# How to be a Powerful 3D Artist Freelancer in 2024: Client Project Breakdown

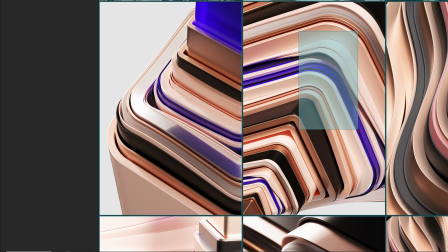Okay, so this one could be a nice wallpaper for your background, or you could also do the same thing here.
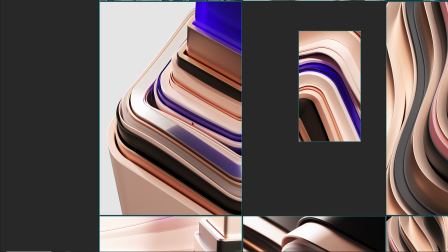Okay, so maybe you just want to have this one on your wallpaper, something like this one.
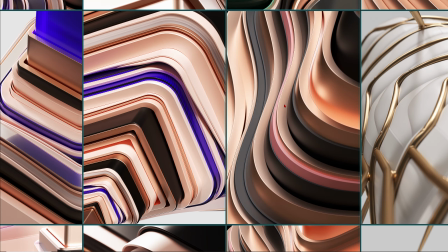Okay, so I made these images intentionally a little bit bigger and a bit more complex so that
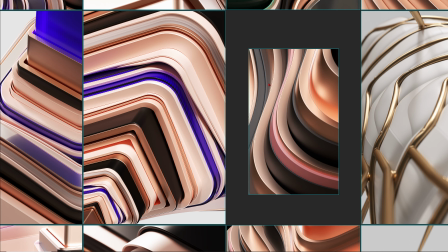later you can zoom in and just say that you think like this one is enough that you want to see. And most of the time these smartphone wallpapers are just a bit more simple,
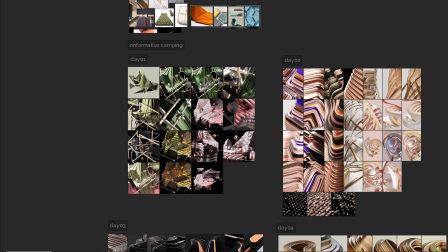so most of the time they are not complex like this one, but only like, for example, this frame here, okay?
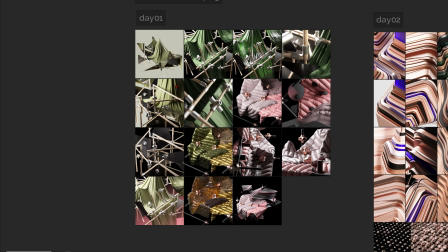All right, but let me zoom out for a second and just let's go through these 4 days so that you get an idea how my process is on
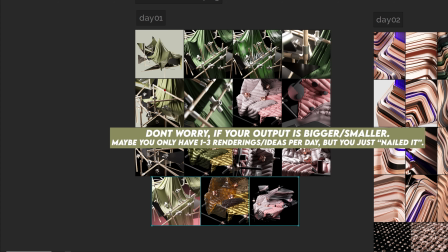each day and what like a typical studio or agency can expect of a trained motion designer to give them as an output per day,
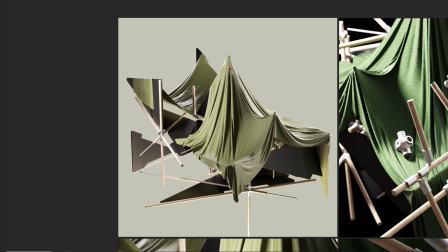okay? So for example, I started here with day 1 and you can see that this one is like an abstract interpretation of the camping theme.
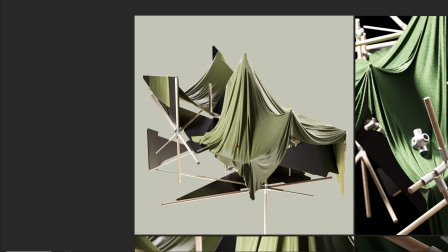So I did like this abstract tent here, and back then in
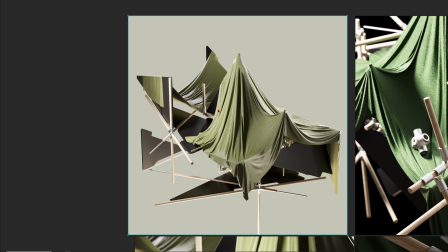2022 Cinema 4D didn't have the new cloth engine, so back then I did the cloth simulation in Marvelous Designer.
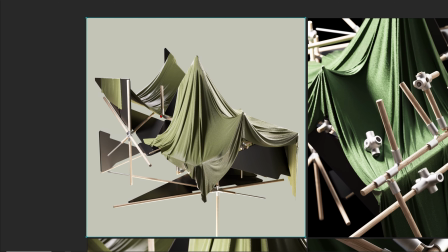But today, maybe when we do example here, then we can totally do the cloth simulation nowadays in Cinema 4D 2024.
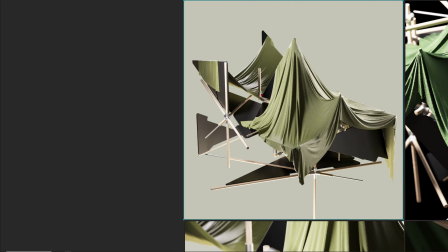And yeah, you can see there is a lot of abstract camping theme inside of these examples.
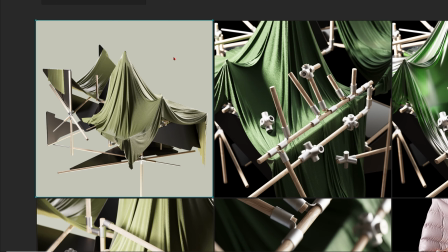So I got these connection elements, and for example this one here, you can see that this one was totally inspired by the reference the client gave me.
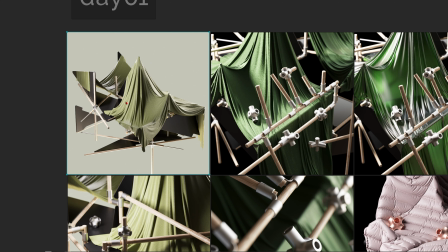And overall, I mean, the thing is, most of the time I just build like one complex element like this one, and this could take like, I don't know exactly, so I don't want to under or overestimate my time here, but for example, this one could be built like in 4 hours probably, okay, when you build it from scratch.
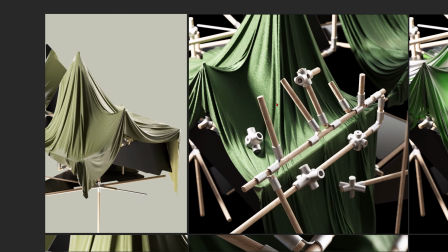But then when you have something like this one, then you can easily create a lot of different angles from it,
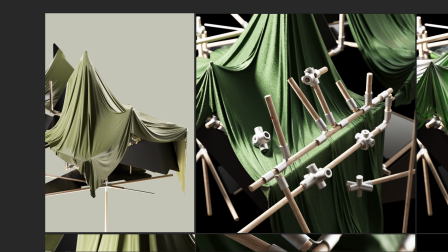a lot of different designs when you just move your camera around and, for example, change the material on the main elements, all right, and you rotate your light around.
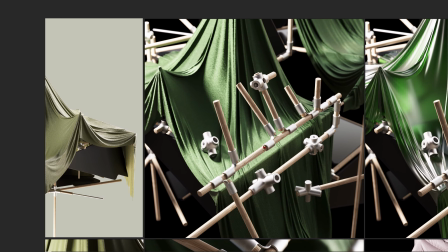And this is stuff that we will do later. So most of the time you just build a beautiful design element, and then you can explore it with your camera,
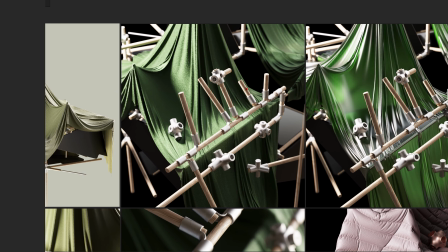with the light and the materials, and create easily like 20 versions or something like this one out of it.
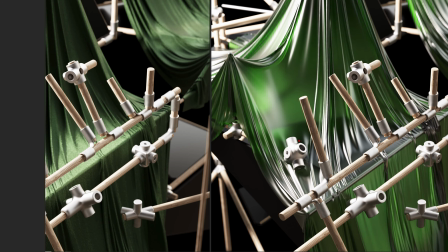And you can see, for example, here I just changed the material, and honestly, I mean,
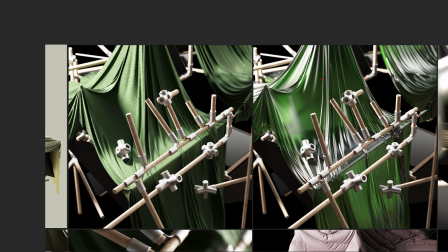this one, I don't see this one really as a smartphone background. Okay, so this one was like a pretty bad example because this is just way too wild. And as I said, when you want to have something as a wallpaper for your phone, then it shouldn't be like that wild and loud like this one, but maybe only something like this one,
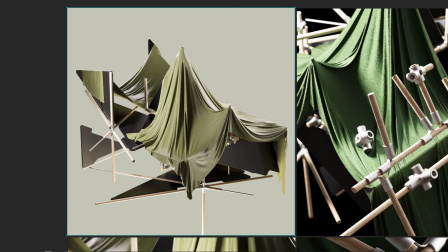for example, okay? So it should be way more reduced.
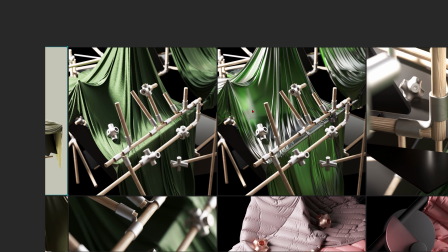But as I said, we wanted to design like a bigger picture where we can zoom in and just search for the right image, all right?
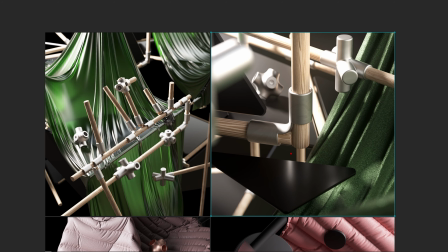But as I said, these ones, they are pretty wild, but then you can see, you can just go in with your camera and get some beautiful close-ups here.
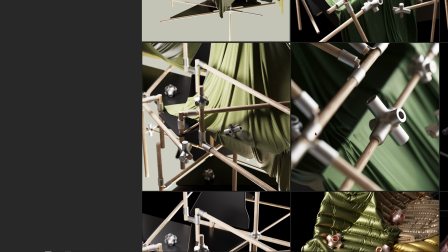So for example, this one could be nice. Well, not super nice, but you get the idea, okay?
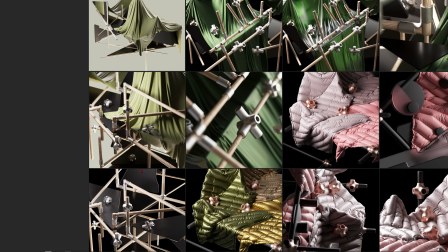And you can just see I created a lot of different shots from this one.
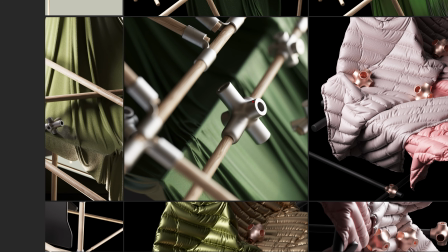And as I said, this was day 1 and I started pretty wild, but then later in the process we reduced it a bit more.
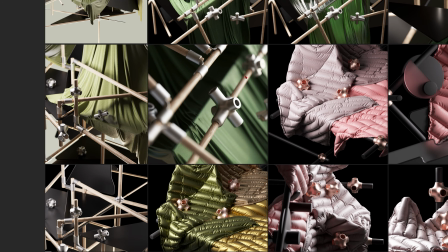But you can see that you can get some really nice shots of a stage like this one when you just create a complex 3D element,
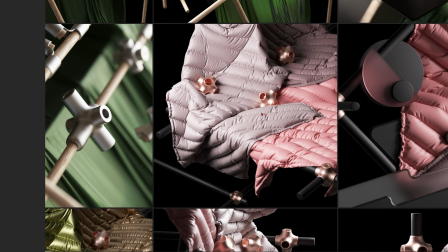and yeah, you just zoom in and work with depth of field and stuff like that.
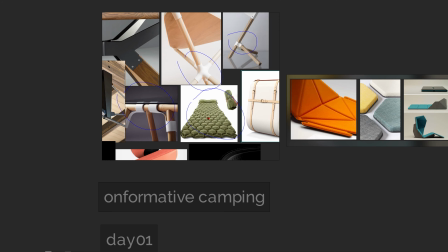Okay, so the next approach was to have like some inflated things like these ones,
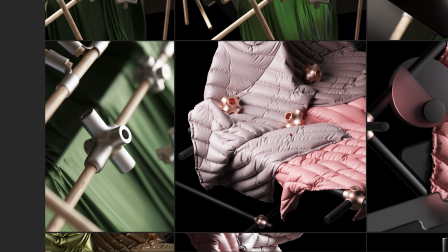and I was inspired by this one, of course, but I just changed the pattern from this one to something more like this one.
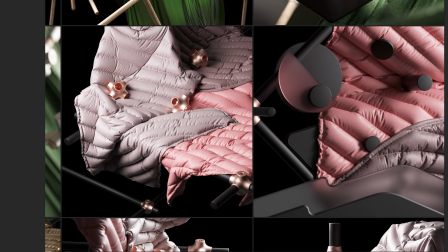And yeah, I just went really abstract here, so you can get some beautiful angles here. And I think this one, for example, is better because, as I said,
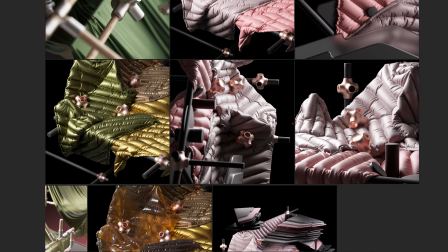you don't want to have too much details in your final image, but you want to have something more simple like this one,
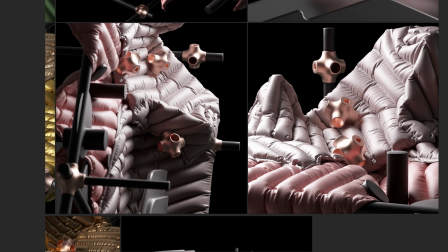for example.
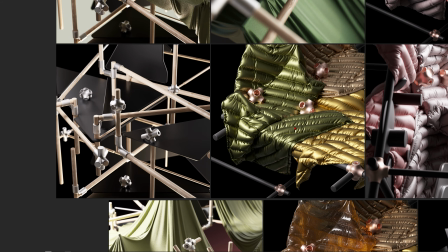These ones, they are also pretty nice. And yeah, it was just fun to play around here, honestly, and apply different materials here.
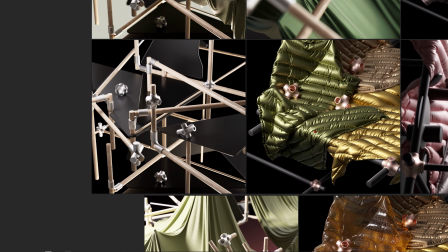And once again, for this one here, for the inflated object, I once again used Marvelous Designer back then.
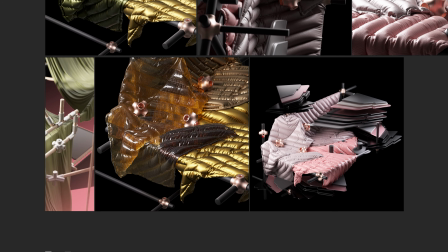But when we will do something like this one later in the design lessons, we will definitely use Cinema 4D 2024, okay?
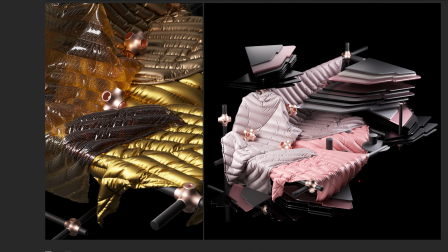So this was day 1, and yeah, this one is pretty wild. I think this one is really nice, okay?
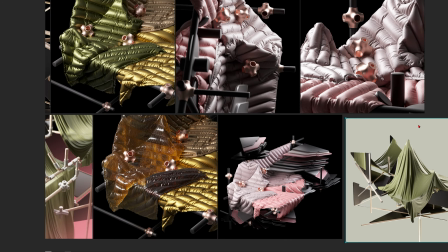So you can also search for angles in this 3D file. And I mean, yeah, the approach was pretty much the same like with this one here, okay?
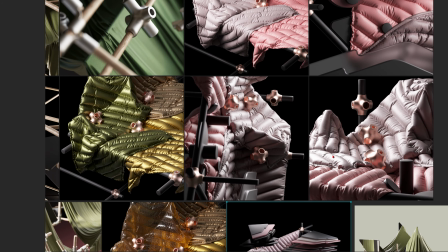So I built an element like this one first, but then in the second approach I built an element like this one,
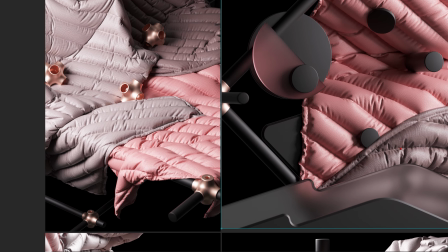and once again you can go into it and search for beautiful angles. And I think the most beautiful would be, for example, this one, okay?
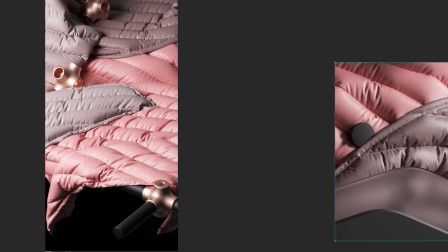So you can just find something nice here.
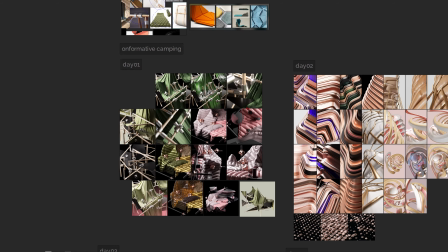For example, I could now cut this one out, and this one could be nice for your wallpaper, for your background, okay?
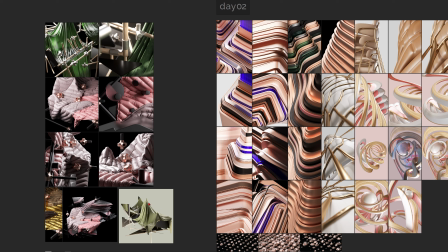But yeah, let's jump over to day 2.
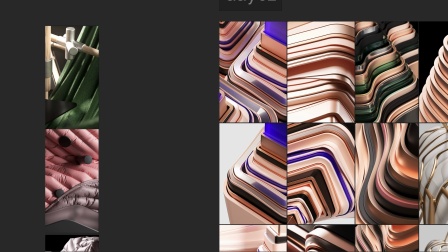And already here, my art director told me, hey, camping, it's nice and cool, but let's try something a bit more classic,
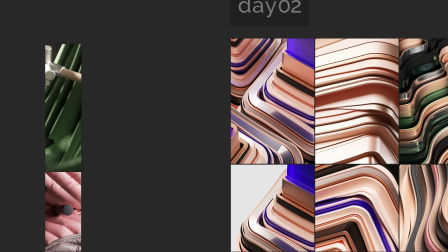and let's work with this design idea that you can see a lot actually in wallpapers,
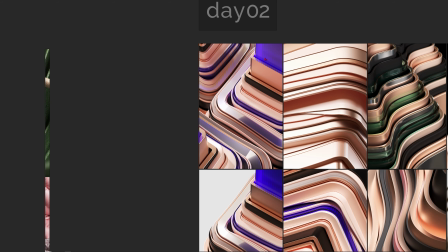that you just have some beautiful arcs for example, like these ones, okay?
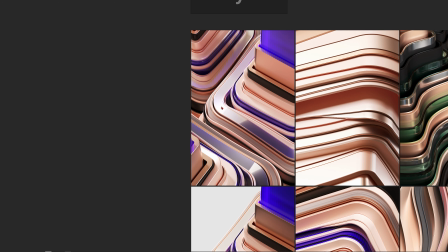And once again, I started with building a complex shape,
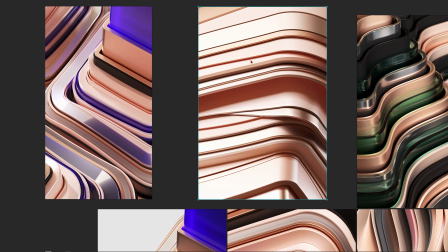but then you just go in with your camera and search for beautiful angles, and you can see that you can get a lot of beautiful shots here,
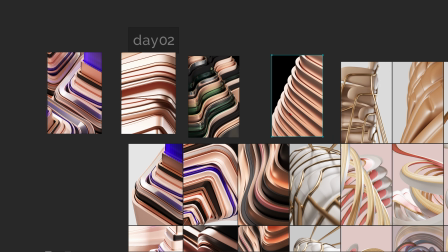okay? So yeah, I mean, I just played with different materials, and honestly,
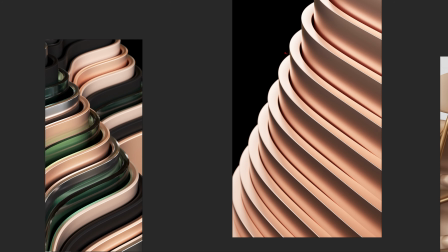the thing is that the simpler they are, the better they will work for a smartphone wallpaper, for example, okay?
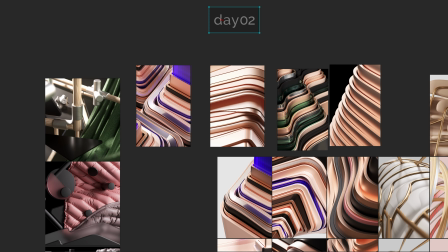So for example, this one, this could work pretty nice in your background because it's not that distracting.
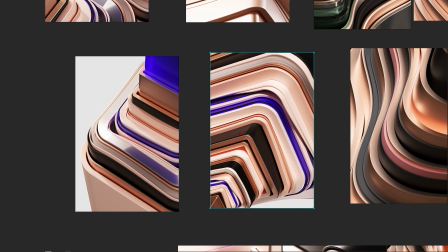But of course, when you get a design task like this one, you just want to play a little bit and go a little bit more wild.
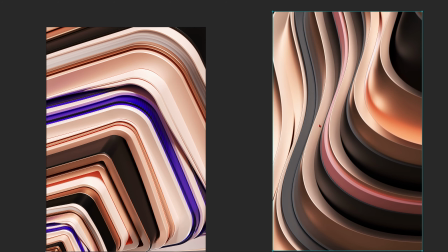But then in the end, probably something like this one is too complex, and something like this one will be better, okay?
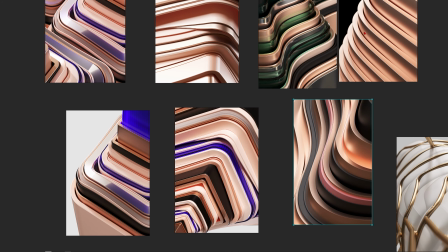And yeah, I think for a first design task here,
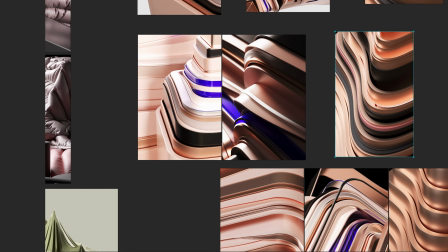when we go into the practical part in Cinema 4D, we definitely want to build some stuff like these ones, okay?
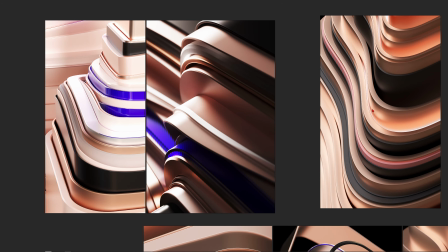And you can see here are different other examples that I created. I played with the material here.
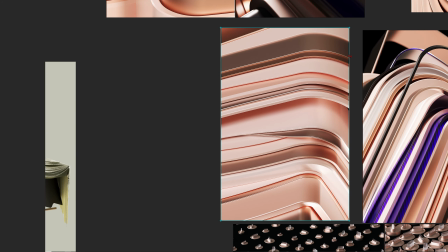For example, when you put a glow material beneath this one, then you get like this golden glow here, and I think this one is also like a pretty beautiful example.
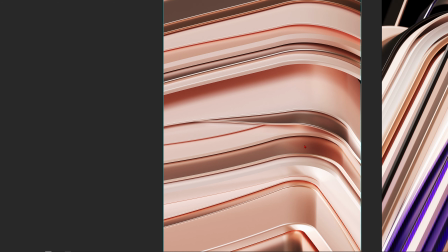And the nice thing is, even when you have like simple design elements, when you just give them a beautiful bevel here,
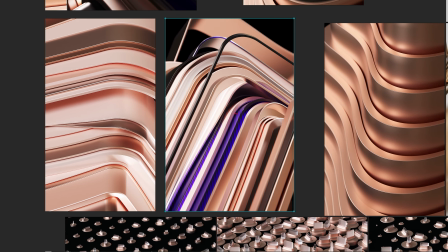then you can see that you get so beautiful details, and already with simple design elements you get something really powerful.
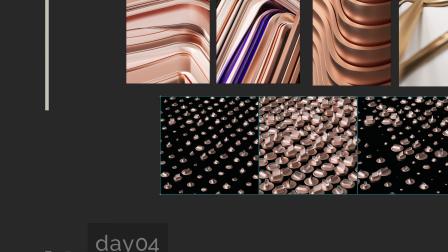And yeah, for example, this one, just with a nice bevel and the beautiful lighting, you already have like a powerful image.
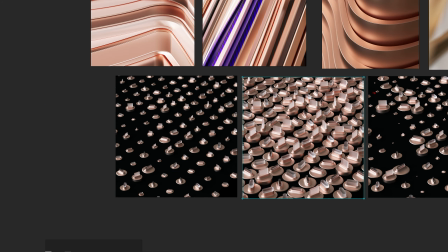This one was more like a failed attempt here, so this one is not so powerful.
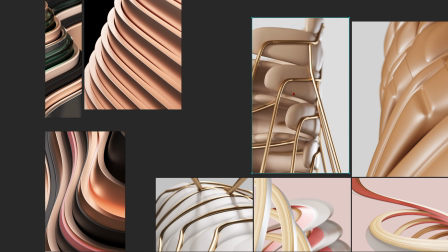This is just a cloner system, but it doesn't make so much sense, alright? Then another idea was to play with furniture in an abstract way, alright?
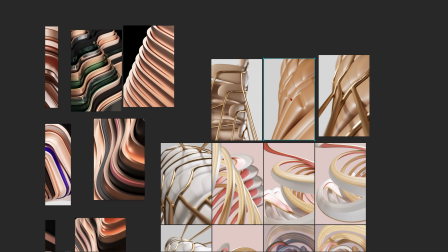So you can see these examples here, but they didn't make it in the end. But I have to say, still you get some beautiful angles here.
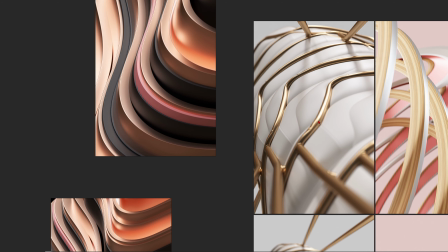All right, so these are quite some nice ideas, but it didn't work out in the end.
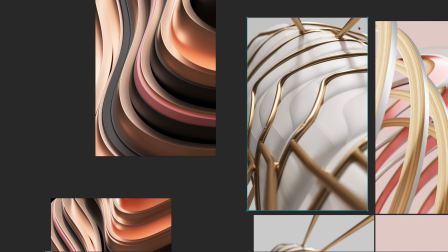You can also see here, for example, this is just a chair cloned on top of each other with a small focal length, like 15 in your camera.
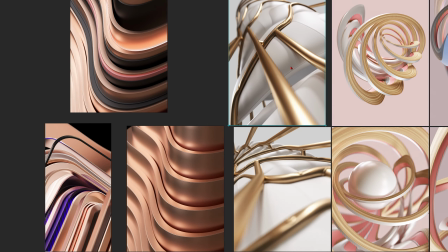And then you get these beautiful angles here, once again with the depth of field.
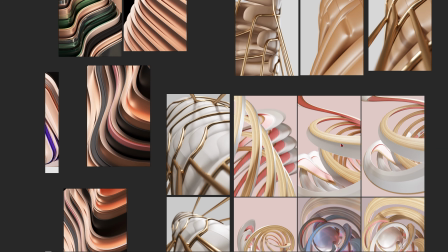All right, and you can see that this one is even more extreme, and this one is even more extreme.
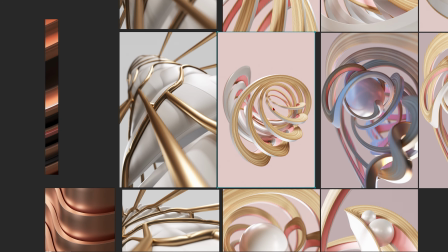Then I continued to play with different shapes, for example these ones.
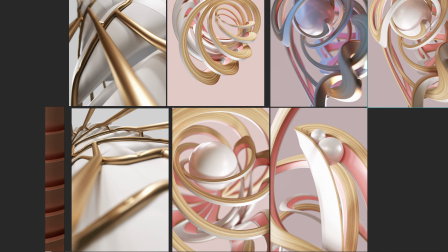All right, so this one is also pretty interesting. So maybe I also want to show you how you can create these beautiful shapes here.
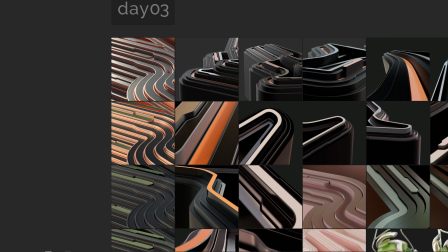Okay, so let's just see, and let's jump over to day 3.
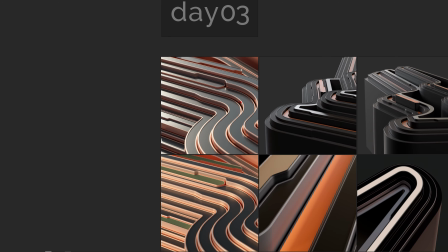And then more and more we played with these beautiful shapes, with the simple elegant shapes.
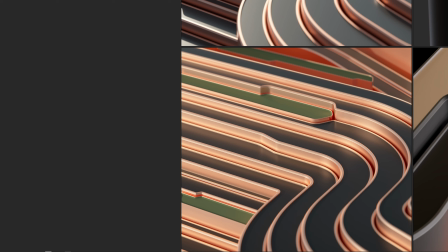Yeah, all right, so yeah, you can see there are a lot of examples, and it's just about to make these ones really perfect here.